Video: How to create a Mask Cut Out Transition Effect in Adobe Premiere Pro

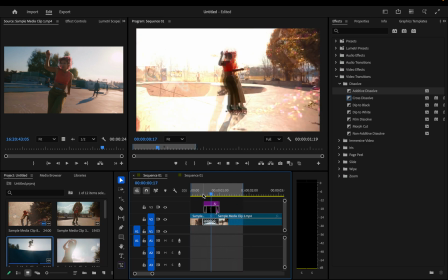[0:00]
These cool transitions where something flies in off the side of the screen are actually really easy to do.
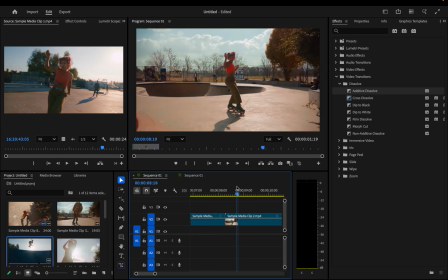[0:04]
Let me show you how in Adobe Premiere Pro and Photoshop. So if I've got two clips cutting into each other, I just want to grab the first frame of my second clip. You can use the up and down arrow keys to skip between cuts and right and left arrow keys to go one frame.
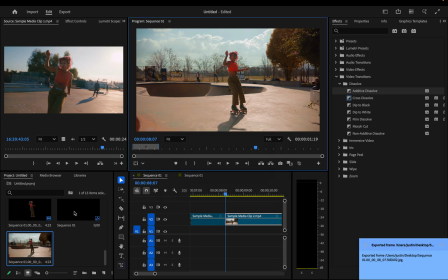[0:17]
So I'll press export frame. I can even import it into my project and then right click and edit that in Adobe Photoshop.
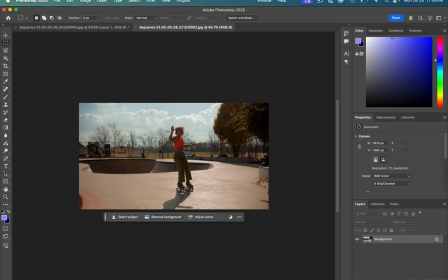[0:24]
When you're in Photoshop now, everything is so easy. You even just have this select subject button. If you go to the object selection tool, there's even cool toolbars where they recognize people in your photos.
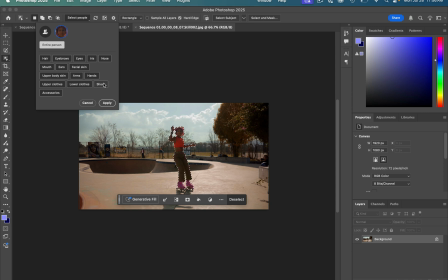[0:33]
And I can even just select only the pants or shoes in this case if I wanted to do different cool effects.
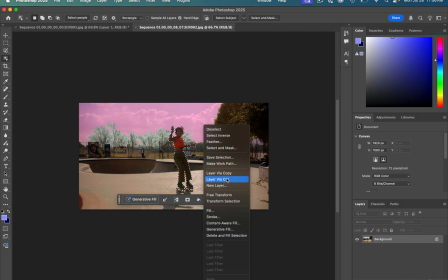[0:39]
But I'm gonna select the whole person and I'm just gonna right click and layer via copy to bring that on its own layer.
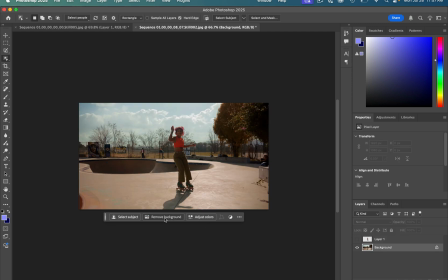[0:45]
And I'm gonna hide the background layer. Depending on your photo, you can even just try clicking the remove background button and one click, it's done.
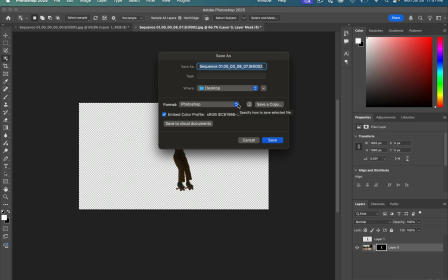[0:51]
So you just wanna save this in a file that allows transparency. You can use the Photoshop document or just save a PNG as a copy.
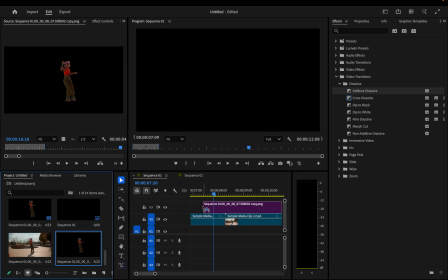[0:57]
And going back in Premiere, you can actually just drag that file onto your timeline or your project media bin.
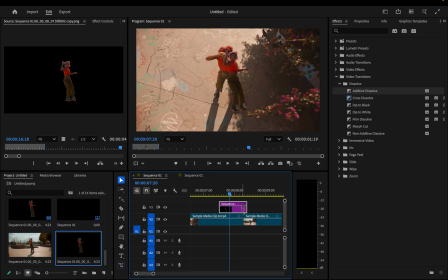[1:03]
I'm gonna trim this so that it ends right about where the second clip starts. So it's starting before the clip comes in and we're just gonna animate it in. So let's search for an effect called transform and add it onto this transparent cutout we have.
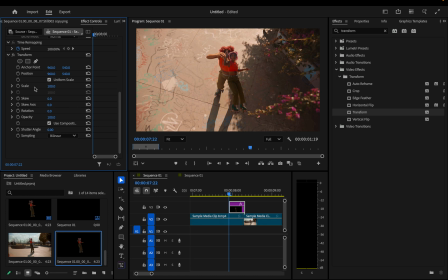[1:17]
And in the effect controls panel, we can go to the transform effect. And I'm just gonna add a keyframe on the position so that it starts off the screen. So I'll just keep moving the X axis to the left.
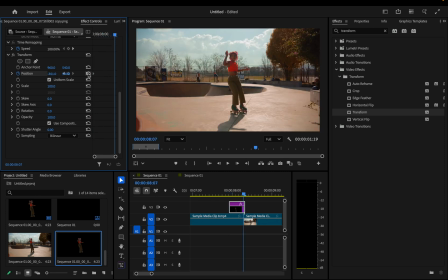[1:28]
And as I go to the end of the clip, I can actually just hit this reset button so that it comes back to its original position.
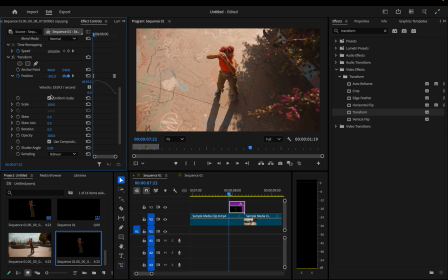[1:35]
You can add velocity on these keyframes if you want, like ease, and even adjust if you want to give it a little bit more of that slam into place feeling. But the main thing I'll do is increase the shutter angle. This will give us a nice motion blur.
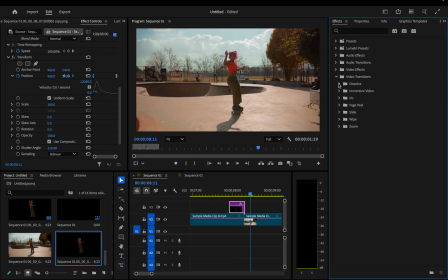[1:46]
Finally, as a last blending touch, I can actually just add a dissolve transition between my two original clips. I'll try additive dissolve because it gives us a cool little flash. I can click on that dissolve and move it in between the two cuts here in the effect control panel.
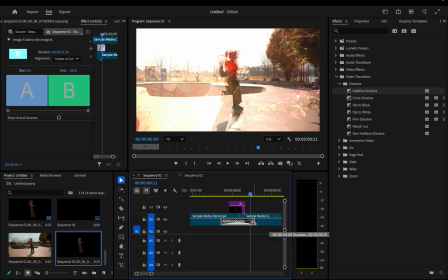[2:00]
And I can shrink the size of this transition to my liking.
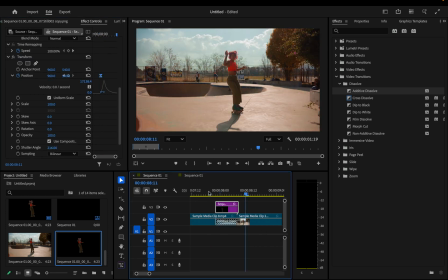[2:03]
So from here, you can speed things up or slow things down just with timing the keyframes and incorporate this effect into your next editing project.